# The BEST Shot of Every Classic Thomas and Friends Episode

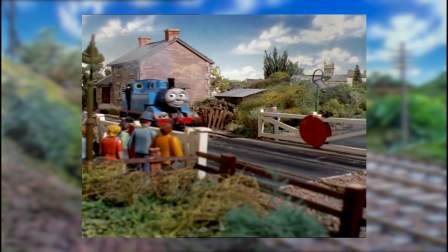8s
Thomas the Tank Engine and Friends is a show that absolutely thrives on its visuals.
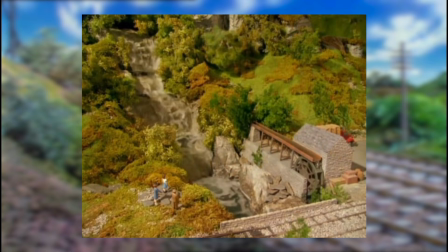13s
It's a production where the presentation is equally as important as the storytelling,
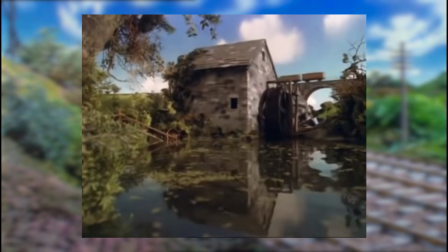17s
and every single aspect of it has been carefully handicrafted to bring the island of Sodo and its inhabitants to life.
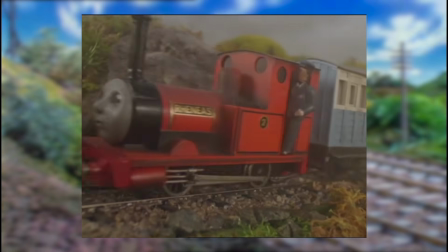23s
While the modelling aspect of the production is of course extremely vital to the show's presentation,
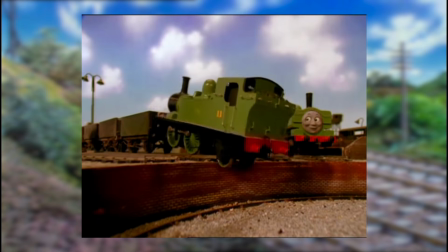28s
the camera work also deserves a lot of praise for the ways it portrays the models throughout each series.
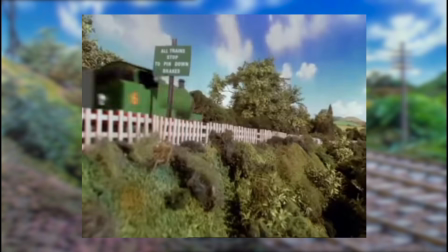33s
Regardless of how good the models were, if the camera work was poor or overly simplistic, then the illusion of this being a living,
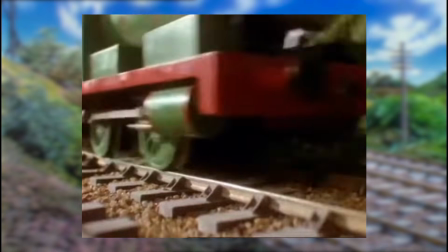39s
breathing world would simply not work, and it would come across as so incredibly obvious that these are just little models being filmed on a set.
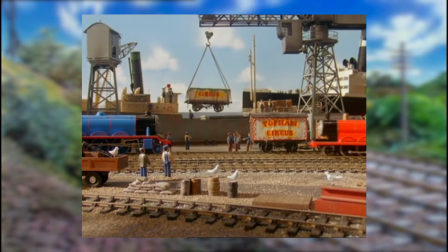47s
It's through the lens of a camera that we as the viewers get to experience Sodo, and it's thanks to that lens that these models are transformed into something more.
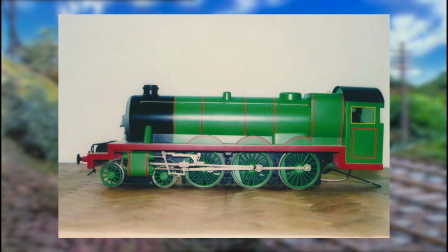56s
This is how Henry's model normally looks, if you were to just look at it normally. Though it's well made, it's painfully obvious that this is just a model prop you could pick up, push around, and do whatever you want with it.
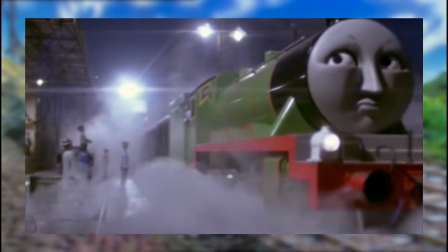66s
Now this is how that same model looks when filmed from this specific angle, and the difference is stark. Though you can still of course tell this is just a model, the way it's presented to us makes it seem like the big, strong, mechanical machine that it's emulating.
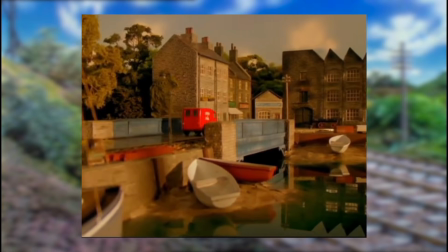81s
Whether it's a static shot from a high or low angle to give a sense of scale, a panning shot to showcase the environment, or even a first-person view to put us right in the action,
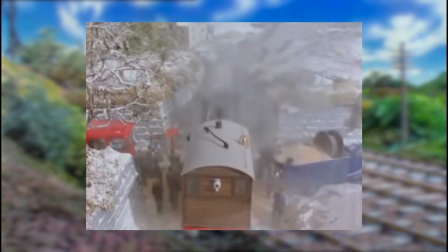89s
the camera plays a big role in making Thomas and Friends look the way it does. These episodes are only about 4.5 minutes long each, which means that every shot counts.
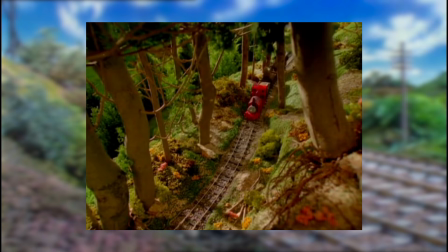98s
With the limited runtime of these stories, it was important to make sure that whatever we saw on screen looked as good as possible, and I believe they succeeded in this.
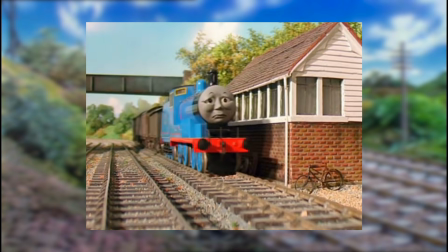106s
So I decided to go through each episode of the classic era, which I considered to be series 1 to 5,
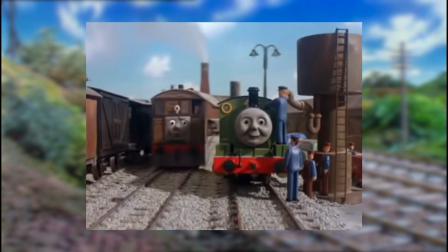110s
paying close attention to the camera work, and then picking my favourite shot in each of them.
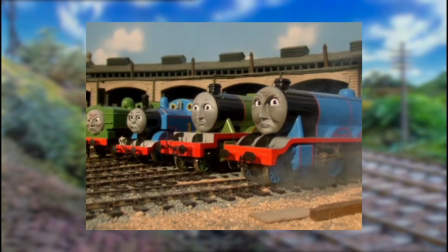115s
Some of these shots I picked because I thought the camera angle was interesting, others I picked just because I thought the colours looked good, or I liked what was happening on the screen.
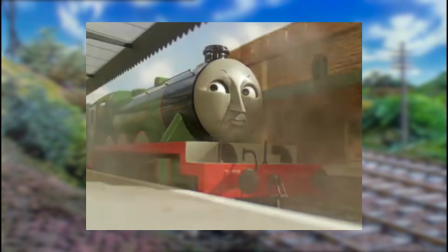122s
Some are just because I found it amusing or strange. Please let me know what your own picks are in the comments below.
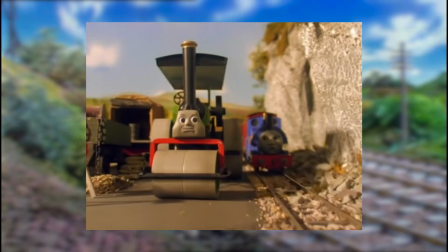127s
Without further ado, let's get rolling, starting with Series 1.
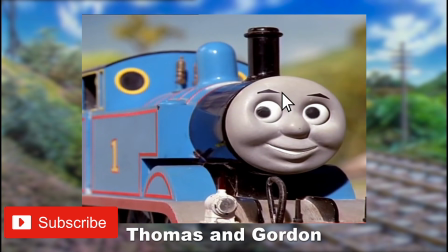133s
The first episode is already quite difficult to pick, because there's 3 that stand out to me.
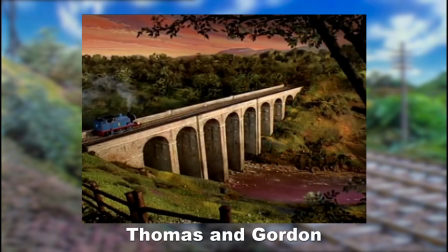138s
Of course, the very first shot of the series is iconic, and the final one of Thomas travelling alone across the bridge with the sunset looks really nice.
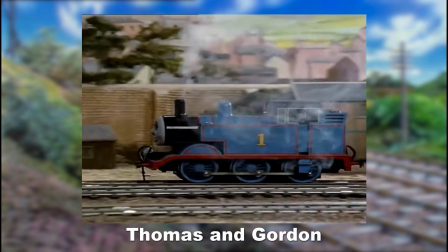146s
However, for my pick, I do have to go with the shot of Thomas travelling through Knapford though. The model work in the background may look simplistic now, especially compared to the sort of stuff we'd see later,
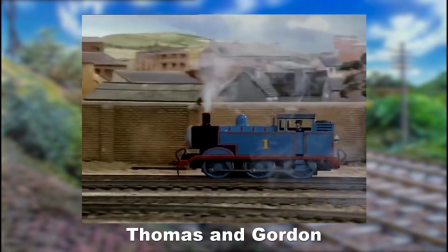154s
but when I was a child it seemed as if this town in the background stretched for miles and miles,
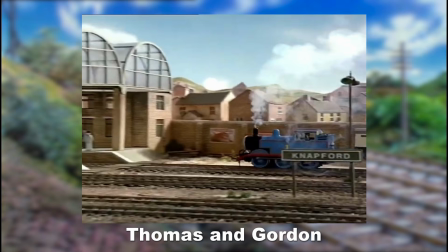159s
and it made Sodo seem like such a real place. Again, looking at it right now, it is simplistic, but back then, it seemed so much bigger.
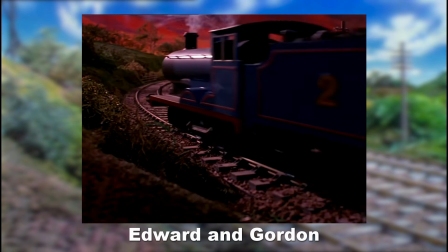168s
Edward travelling down the line at sunset looks really pretty. This series has some very nice skyboxes, particularly season 1.
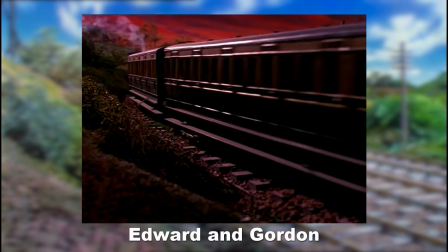174s
They went in so hard on making these sets look as illustrative as possible. It almost seems like they weren't going for true realism in places.
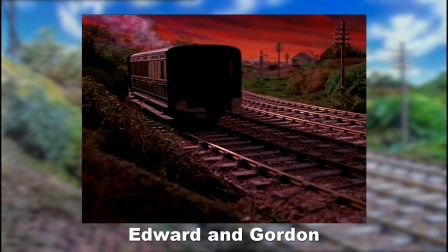181s
They wanted to make it look like these pages had been brought to life. It's got to be the very first shot of the episode.
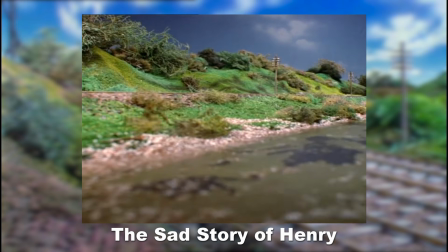187s
That low angle shot of Henry from down there really makes him appear as the big machine he is.
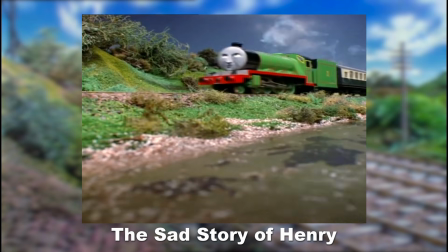192s
And it's the only part of the episode that actually looks like it's raining. I have no idea how they made that watery effect there, but it works.
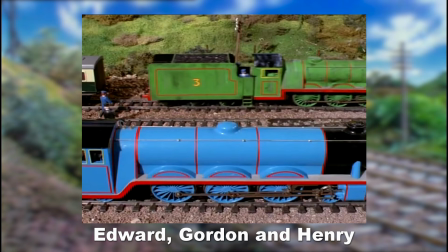199s
The shot of Henry and Gordon alongside each other, with the human characters sandwiched between them, adds a good sense of scale.
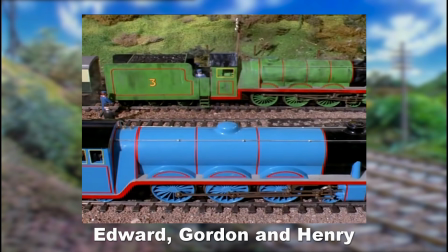205s
Look how tiny the Fat Controller looks there, sandwiched between Gordon and Henry. I realise now that that's a bit of a strange sentence to say.
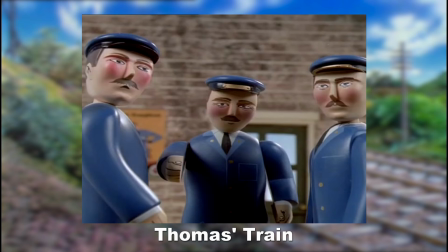212s
The shot with the 3 guys standing there like that, with 2 of them looking off into the distance, while the one in the middle gestures towards the camera. Something about it just makes me think of something you'd see on like a rap album or something. I love it.
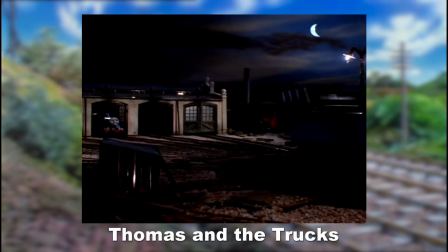228s
Edward reversing into the shed at night looks so good. The way it's framed with the characters on the left and the moon in the sky in the top right, with all the empty space taking up the rest of the shot, just seems really well done. You can almost feel how quiet it is. Edward being almost in perfect shadow until he gets to the shed is a nice touch too.
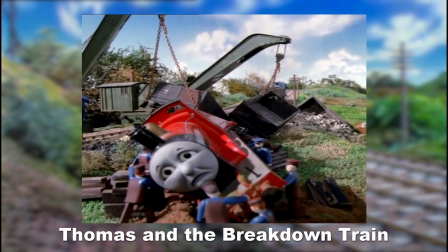245s
James lying in the field with a crane attached to him, ready to be lifted out, is a great example of how well-skilled model work can portray a scene without any movement in it.